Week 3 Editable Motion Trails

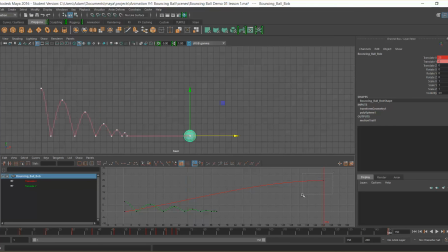249s
And I'm actually going to take this point now, and I'm gonna move. Sorry, I want to select this keyframe here. I'm going to actually move this across, and you can see our bounce is now physically changing over time.
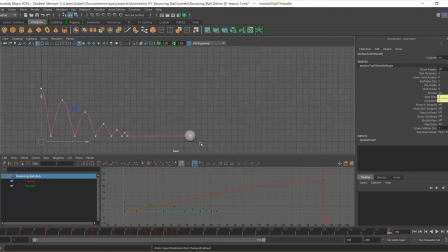267s
So before, what's happening, if I just bring that keyframe back up, just pop Control Z to undo, is it actually going to come back? There we go. So if I move this across now, oh, wrong one, which we can select the actual point.
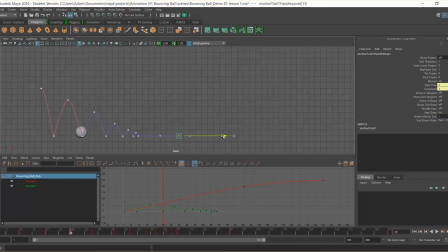282s
So if I just move that back, it will make this a bit more obvious. You can see it's just moving the relationship between this and this. If I was to move this point as well, and start to manipulate that. Okay, but we don't want to do that, so this is why we're deleting this keyframe. We want it to change the whole relationship.
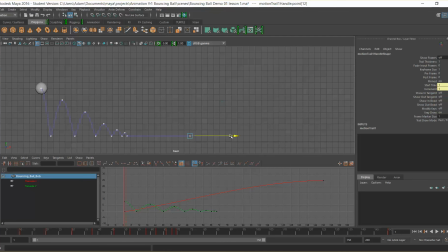302s
Okay, so again, if I move that now, we can see that change in the viewport. So if I have a much faster ball, again, it's not actually happening faster, it's just happening over the shortest amount of space.
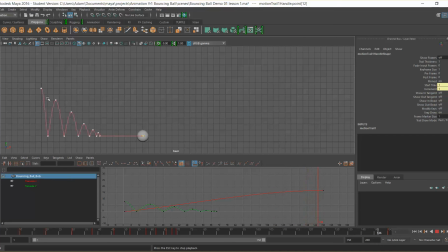318s
And this is really important because we aren't manipulating space with our timings, we're manipulating our physical space. Okay, and I think this is where the principle of time and spacing really becomes clear, because we're not making the bounces happen faster, we're just making them happen over a shorter amount of space.
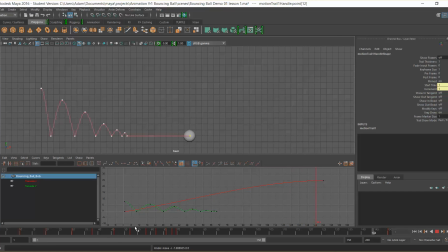337s
So if we wanted to speed them up, we would have to manipulate the relationship of these timings, okay, the actual overall length of time that this is happening. Okay, so one way of doing that is to actually go back into the curve editor,
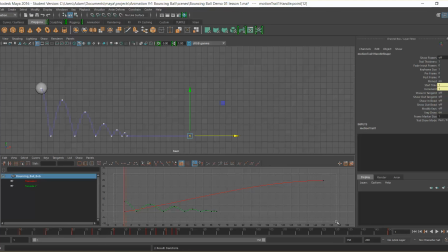356s
well, graph editor, sorry, as I said before, I do call it the curve editor just because I work with curves, but its actual technical name is the graph editor. If we go to the scale tool by pushing R, okay, and hold shift, and in the graph editor push shift and the middle mouse button and drag left and right, you can see we're actually now manipulating the timings.
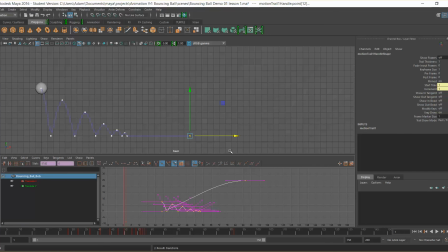376s
Okay, so I've really shortened this up. If I push W and I push shift and middle mouse button, click again, I can actually drag that down to the start again, and what you will see now is it happens much quicker. Okay, there's a much quicker bounce happening. So let's watch that again.
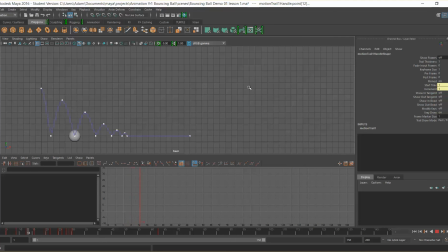395s
Okay, and so we've actually playing about between the graph editor and the editable motion trail. We're changing spacing in one, and we can change time in the other.
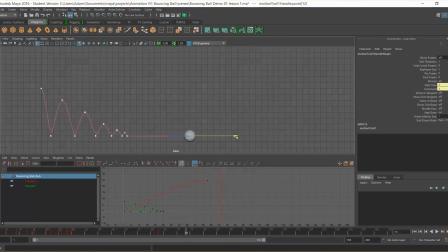410s
Okay, which is those two key principles. So this time I'm going to change the actual spacing. So it's going to happen really quick, and it's going to happen over a much shorter space as well. So the whole thing is actually being speeded up and decreased in its movement.
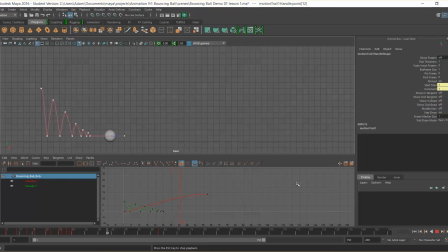427s
So we end up with this really sort of quick, quirky bounce, which at the end I don't like. It feels like there's almost a magnet sucking it to the floor, stopping it and stopping that energy. We have this really sharp energy and it dies out very quick, which is a little bizarre.
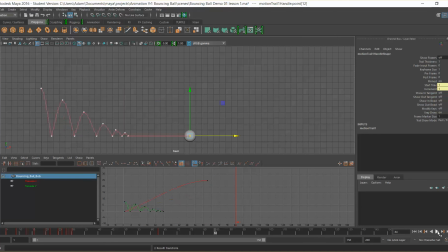445s
So I'm going to undo that. I quite like the speed, which is our timings, and I'm really happy with the space, and it's now actually moving across. And as you can see, you know, our bounces, all 1, 2, 3, 4, 5 fourth bounces, yeah,
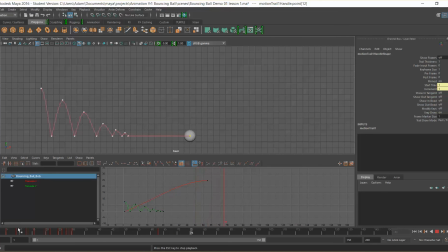463s
4, 1, 2, 3, 4, 5 bounces are happening in just over a second. Okay, they're happening really fast, and that's fine. That's fine. I think Richard Williams in his book The Animator Survival Kit talks about
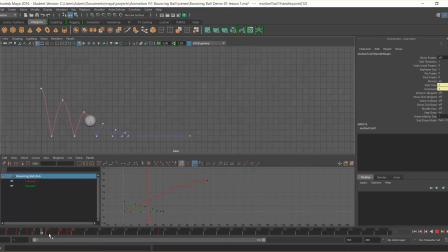479s
animators when they're young, they tend to create really fast animations, and as they get older, they tend to create really slow animations, and what we look for is something in between.